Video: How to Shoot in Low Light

Here are some tips for filming in low light when you don't have a camera that can see in the dark.
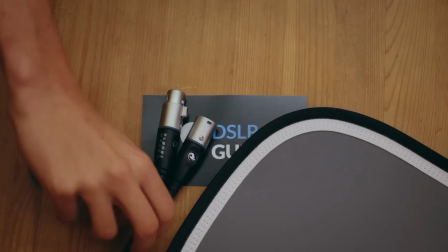Let's start simple. Using a wide aperture will let in as much light as possible.
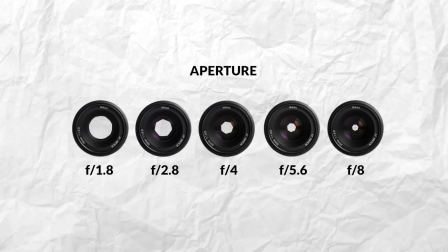[0:18]
The smaller the number, the brighter the image. The other big one is ISO, which is like putting your camera on steroids. Sure, you might get better results, but it can go horribly wrong.
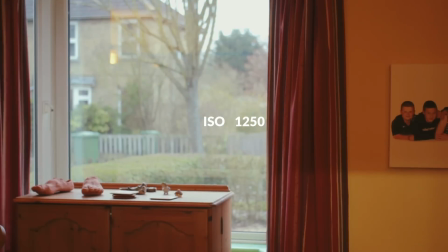[0:31]
ISO digitally brightens the image, but it's usually considered a last resort because the higher the ISO is, the more grainy the image will be. So we just need to buy a camera that is better at shooting in low light, right? Well, not necessarily. Shooting at a high ISO means that the camera is super sensitive to any kind of small bit of light.
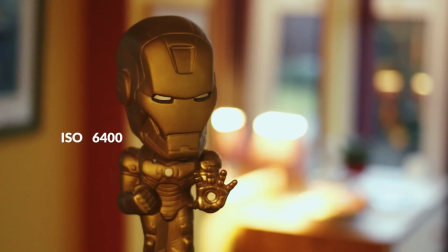[0:56]
Here, shooting at ISO 6400, we have a decent exposure on our subject,
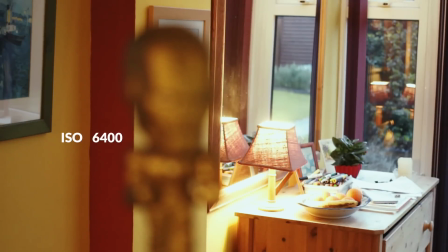[1:02]
but that lamp in the background is now super bright.
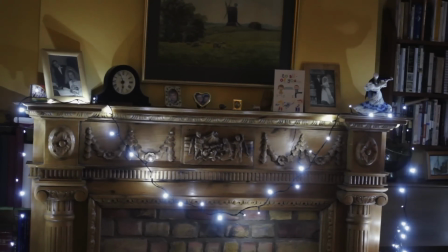[1:05]
These Christmas lights look very strange when we crank up the ISO, and here this bright window is pretty distracting. The point is that with high ISOs, any little bit of light in our scene is going to get amplified.
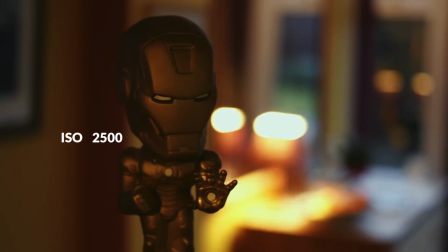[1:21]
Instead, if we drop the ISO back down, then the overall image will be too dark.
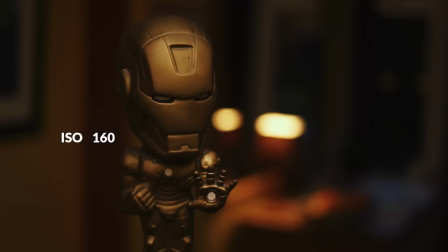[1:26]
But if we then set up our own lights to compensate for that, then suddenly our background lights are looking a lot more natural.
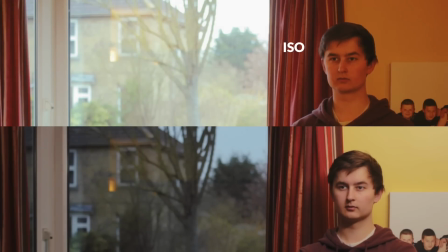[1:33]
Here are some more comparisons between using the ISO to brighten the image compared to using actual lights to brighten the image. I used to think that I needed expensive fast aperture lenses because they are better at shooting in low light, which is true. But what people often forget to mention is that it's actually cheaper to just buy a
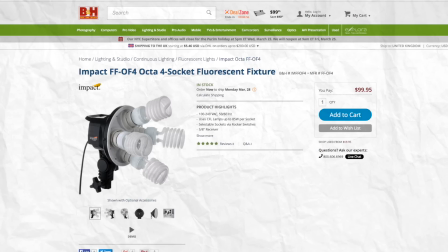[1:54]
couple of cheap lights instead of paying way more for lenses that let in slightly more light. Getting yourself a couple of cheap fluorescent lights can mean that you rarely go over ISO 400.
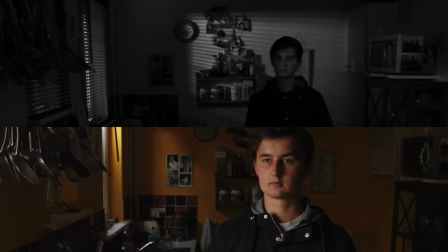[2:06]
Plus, it gives you infinite possibilities for controlling the light to get loads of different looks. One example of that is if we want to shoot a scene that takes place at night.
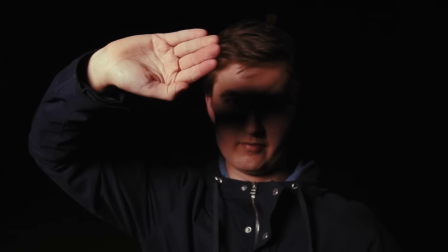[2:17]
It's tempting to try the typical style of lighting from the front, but for a night scene, I think this looks pretty unnatural.
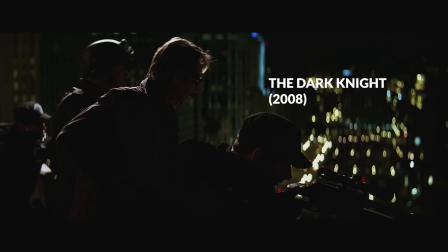[2:25]
It's clear that we've set up some lights. I watched a few films with night scenes in them, and I started to see a few trends.
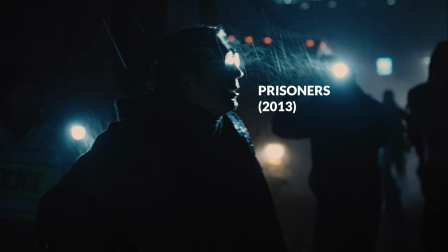[2:33]
They often use a lot of backlight, so you can see what's going on, but there's still plenty of darkness.
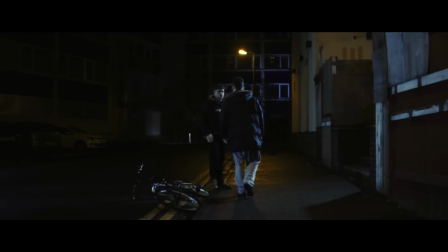[2:39]
So JP, our cinematographer, placed our brightest light behind the characters.
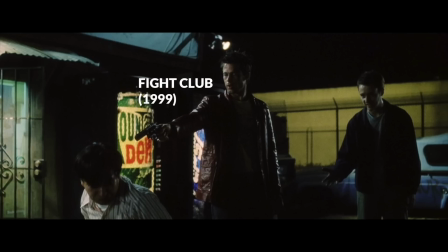[2:44]
The other trend I saw from Hollywood night scenes was to use plenty of light on the background.
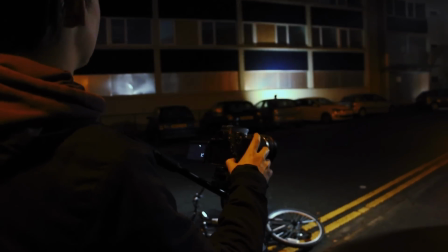[2:50]
So we made that a priority, hiding lights behind cars so we could see those buildings.
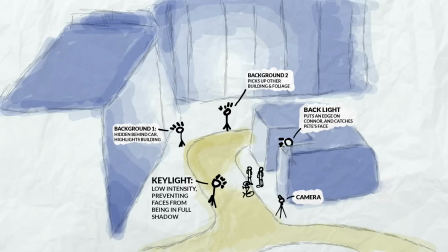[2:56]
Here's the full lighting diagram. Feel free to hit pause if you're interested in the extra details. Okay, but what if there isn't enough time to set up lights? Or if we're not allowed to set up lights at the location for whatever reason? Well, I think if we're struggling with shooting in low light and we can't set up lights, the first thing that I think should go through our mind is, do we really need to shoot this scene right here in the dark? Maybe there's a different room we can move to where there's naturally brighter lights. Maybe we can interview this person closer to a window instead of in the dark corner. Maybe we can move the whole shoot outdoors and film in sunlight. Even when you can't completely change location, every room and every building will have a premium spot where there's the most light.
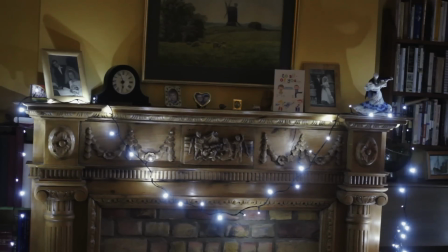[3:47]
You just might need to find it. So in summary, we can use a higher ISO when it's too dark, but there are many dodgy side effects.
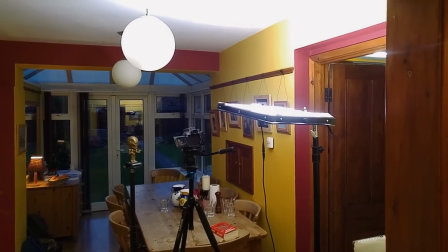[3:56]
Why not just add our own light instead, or move somewhere with better natural light?